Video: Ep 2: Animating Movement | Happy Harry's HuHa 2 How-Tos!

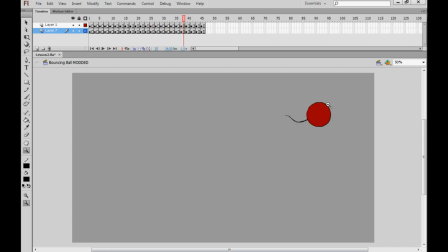[17:16]
It's basically being dragged by the force of the ball and and then because of this we get something that animators call overlap and it's really not too different to the concept of squash and stretch or the hierarchy of movement there are pieces of our object that aren't really in control the tail is
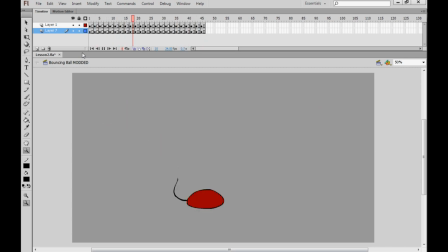[17:34]
not controlling the movement here the ball again it's an inanimate object so it's probably not controlling anything but the ball has the momentum it has the weight it is the driving force in the animation the tail is sort of a leftover from that and as we can see the tail is basically just
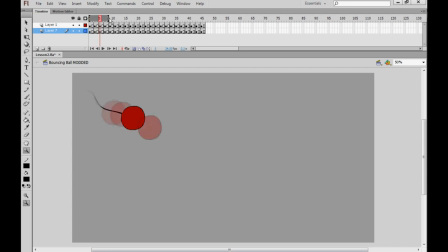[17:50]
being dragged and if we look at previous frames you can see really it's just being forced to being tugged from the previous position that it occupied and then when the ball begins to settle here the
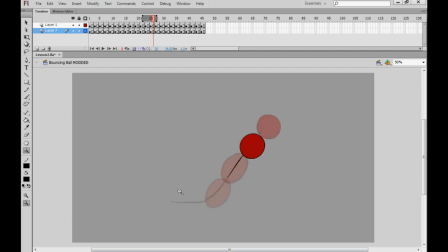[18:05]
tail finally settles as well only to be dragged away again when the ball bounces back up into the sky now I think it's finally time to cast aside our bouncing balls stop playing with our balls as it were and look at how we can apply all
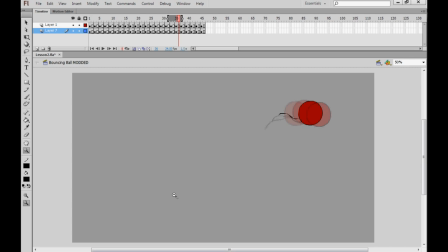[18:21]
of this crap that I've talked about today to actually animating characters
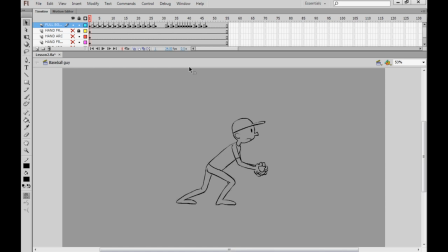[18:26]
so here we have it a genuine cartoon character took us long enough to get there didn't it and I know I'm not going to win any awards for character design here but it's basically just a functional character here
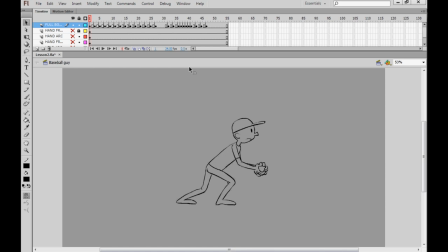[18:39]
that I can animate quickly to show you guys how all of this stuff could be brought together so you can waste your life becoming an animator. And there we have it. A looping animation of this little baseball hat man throwing a ball.
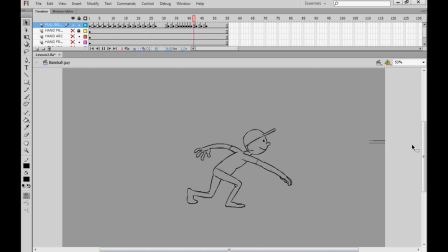[18:59]
I don't know what kind of ball it is because A, I'm British and B, I'm lazy. So I don't play sports and I certainly don't play baseball. but this animation here really does bring together a few things that we looked at today and I'm going to break it down for you and show you exactly how that is.
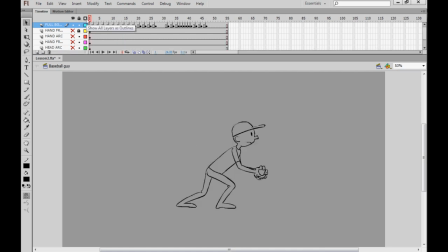[19:17]
Remember when we looked at arcs today? Well, every single part of this character is making a journey on an arc. For example, if we look at just the hand isolated by itself here, you get an idea of the trajectory that it follows. Again, I've actually created a plot here and made
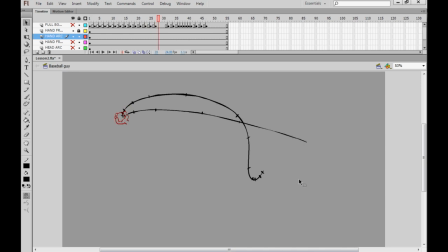[19:37]
notches for where each drawing falls to show you that the drawing, or the animation rather, of the hand with the ball does follow an arc. Okay, I stopped the arc at this point here, as you can tell. But it would still make sense. We could still follow it down and actually let's edit that now,
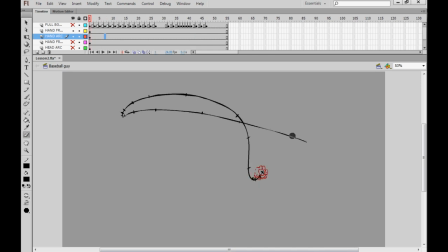[19:54]
in fact, to make sure that that arc does follow the hand right until the very end. This is just to show you guys that the
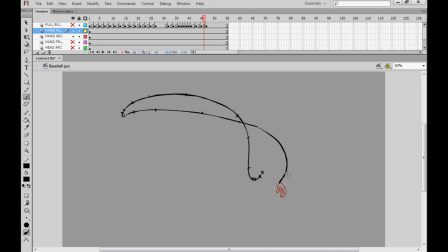[20:11]
arcs themselves can be wacky, but as long as the spacing works, we still get a very satisfactory looking piece of animation. And as you can see, we ease in at the end here by adding lots of drawings that are very close together,
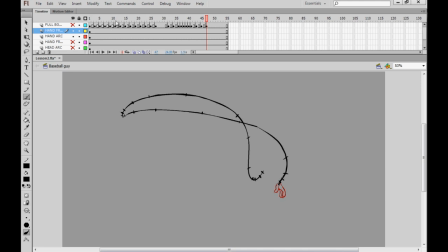[20:26]
and that gives that arc a very nice slow end. So that's the hand by itself.
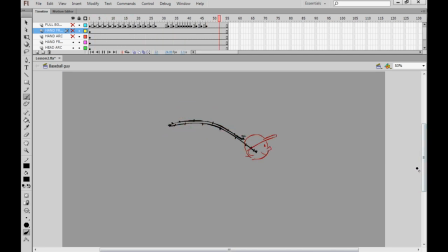[20:32]
I've also done exactly the same thing for the head. and here's the head isolated by itself and it kind of follows an arc and then goes back almost along the same arc the head isn't that adventurous it doesn't do quite as much movement as the hand but that's really because the performance of
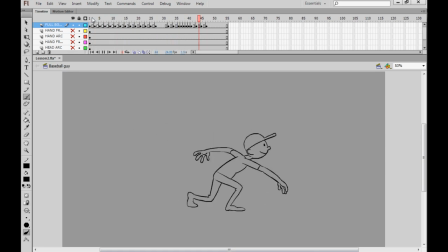[20:48]
this character blimey let's get rid of all those arcs they're confusing the performance of this character is really driven by the hand and if we talk about the hierarchy of movement or the squash and stretch of the character of which there isn't a whole lot but if we at least look at his
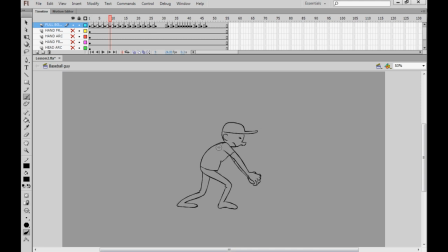[21:04]
uh sort of the order in which he's moving we see really that this shoulder here drags this elbow which drags the hand and it's all sort of latent and dragging behind here until finally the last
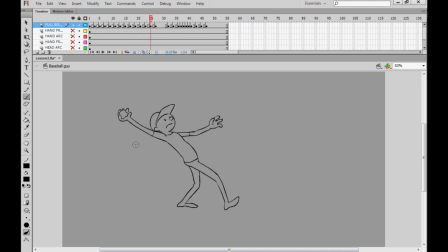[21:19]
thing to settle into position is the hand at the top and again it's that hierarchy of movement
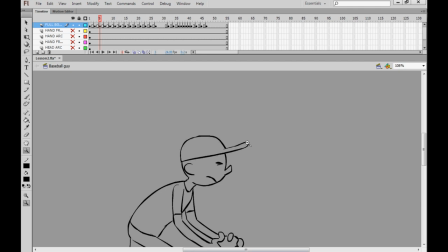[21:25]
that i talked about and again you'll see on the peak of the cap of the character when he goes down the peak hasn't quite caught up yet and is still moving down until the character begins to move up and then it's forced to move up as well it's because the cap does not
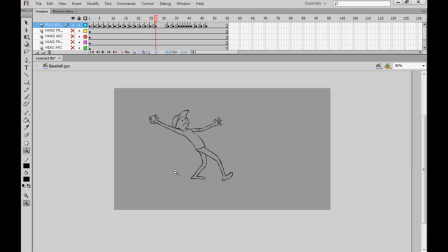[21:40]
have a mind of its own so of course it's being dragged around by the character and by combining all of those lessons we've generated this very
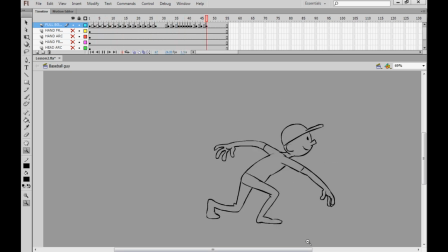[21:48]
mediocre basically Stickman animation of someone playing a sport who clearly has no friends no
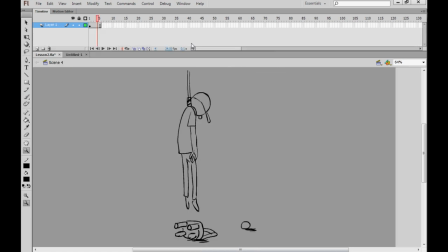[21:57]
friends So join me next week where we'll begin to look specifically at character animation and learn all about how we can give our characters verve Vitality and most of all life Unlike this guy only on happy Harry's who hard to how to's
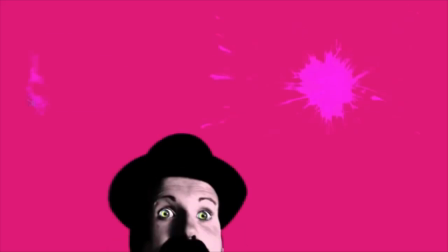[22:18]
Bye-bye That is too hard to find this!